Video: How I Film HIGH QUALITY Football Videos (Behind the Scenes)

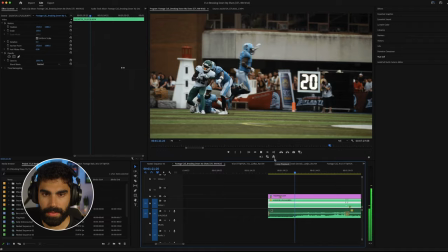following this ball right into the receiver's hands and i'm able to move my camera
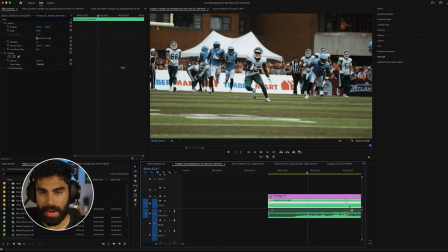very well laterally to keep him in the frame and keep enough room below him and above him you can see that he stays like
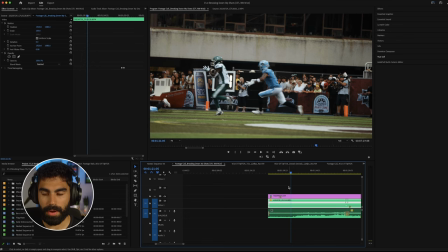in the middle basically with room below and room above the entire time i'm not cutting his feet off or his head off
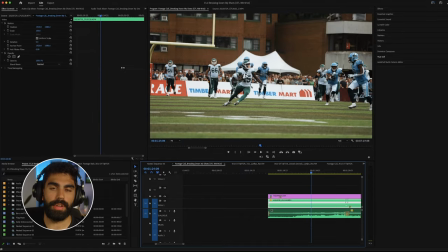which is really good for me and then i'm fortunate that he just turns up field and starts running basically at my camera it makes it a much more dynamic shot than if he were to run side to side because now he's kind of separating himself from the background even more as he runs close to me
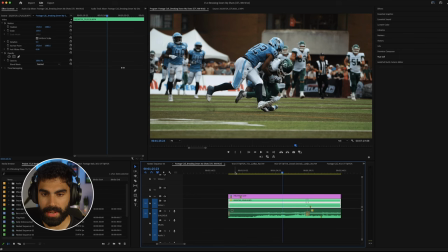and then here you can see that he's really separated from the background as getting tackled thanks to him running up the field and even here you can see
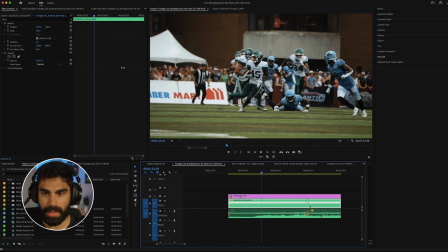that there's a lot of out of focus elements in the background the players are well behind him and he's very crisp and sharp in the foreground
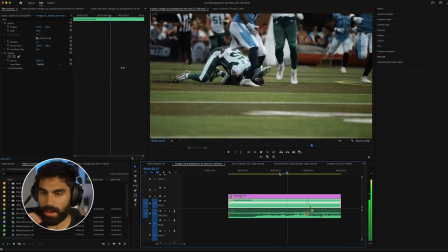kind of throughout this shot and then our receiver gets tackled and instead of cutting right here which you could easily do because you just got the shot
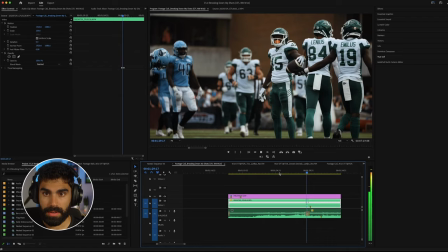and you feel good about it and the play's done i hold and i get him sticking the ball out to indicate
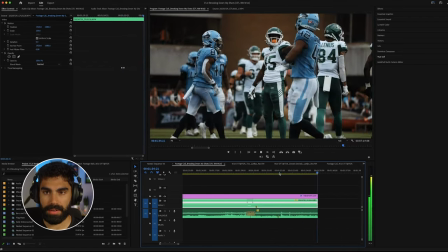first down and dropping it i think this one was like really good camera work he was framed really well the benefits of having a monopod in this situation were very clear and i oftentimes do like filming handheld and i will use the 100 to 400 handheld as well i think there's benefits to that because you can get more dynamic movements but in a shot where someone's kind of coming at you and you're just slowly tracking like the monopod is perfect and this was a perfect example of what I would want to use a model called. Now the third shot I want to go over is actually pre-game entrances for Toronto from this game.
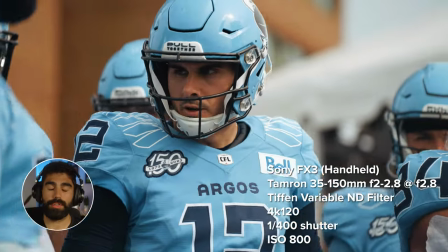So this shot, like the first shot that we watched,
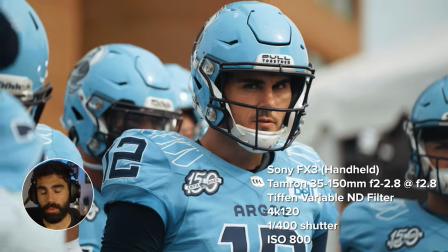is filmed with the Sony FX3 and the Tamron 35-150mm f2-2.8 with a variable ND filter at f2.8.
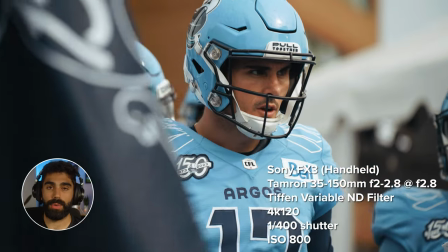It's filmed at ISO 800 in 4K 120 frames per second with a shutter speed of 1 over 400.
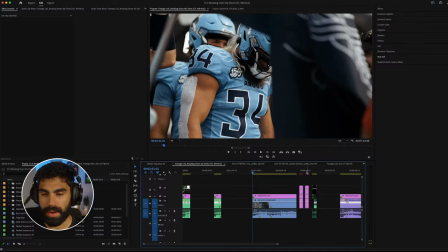What I'm trying to do here, and I'll show you the 360 camera first,
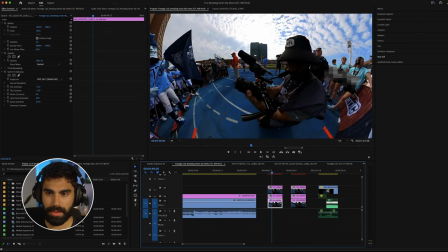I don't actually have the 360 camera footage, but I have a photo to show you what the situation looked like, is all the players are over here about to run out this way. And then the team mascot is here with a flag.
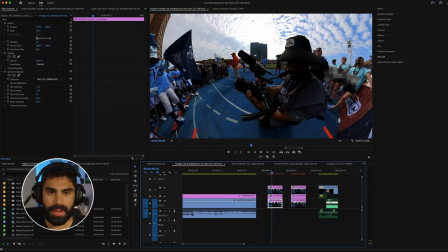And I see this as an opportunity to kind of use this flag as a foreground element.
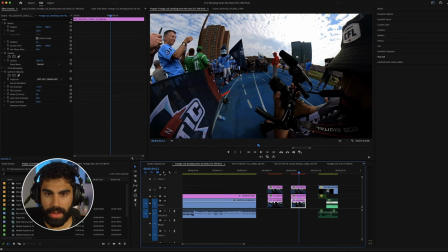And there's another angle you can see that there's like all the players all lined up back here about to run towards this big crowd in the field so my plan for this shot is film the key players at the front which are the starting running back and the starting quarterback using the flag
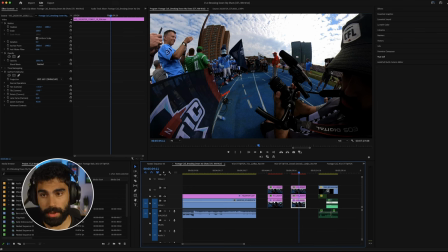as a foreground element to possibly do some masking and then as all the players are running out come back to here and shoot out
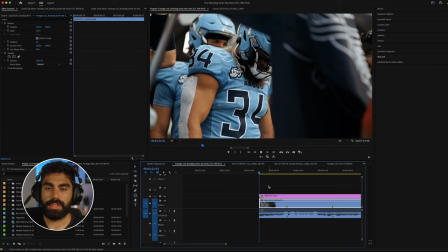at all of them running out into the big crowd and get the audience back there so let's just watch this you see we have starting running back there and
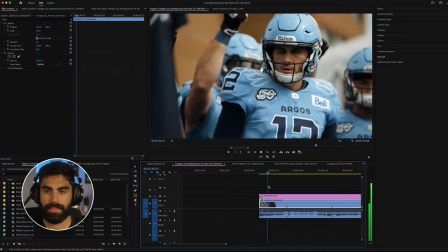then i go to the starting quarterback i was
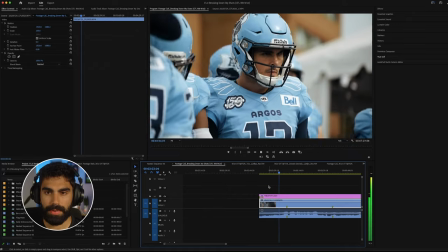getting iso shots and focusing on keeping the flag in front of him so we have him perfectly in focus and
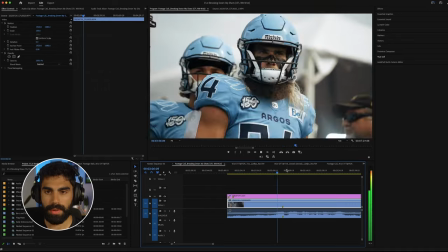then a second there where the flag is going in front of him and after i get that shot i try to get the same
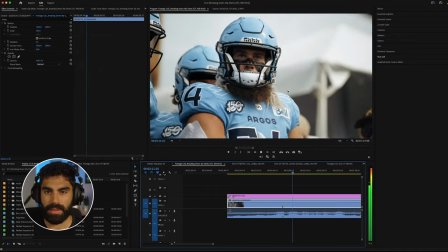shot with the running back but he's not really giving me that intense look of focus that i'm looking
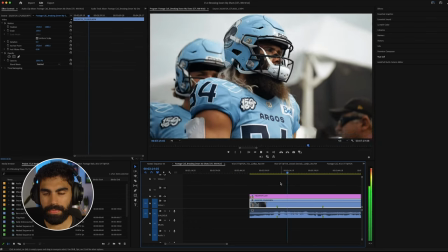for in this area i'm just trying to capture like really intense looking moments guys looking locked in maybe jumping around getting pumped clapping their hands things of that nature so i kind of got a
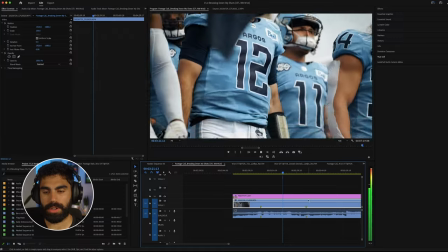short shot of each player the starting quarterback shot i would say was good and usable and now i'm trying to just like wait i had to do a lot of weight and they actually sat here for like four minutes before running out which was a little annoying and i was rolling for a long time and i was waiting to get like that right shot
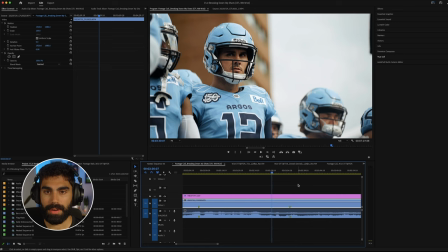and here i just get my body a little bit lower and then i'm able to get under the flag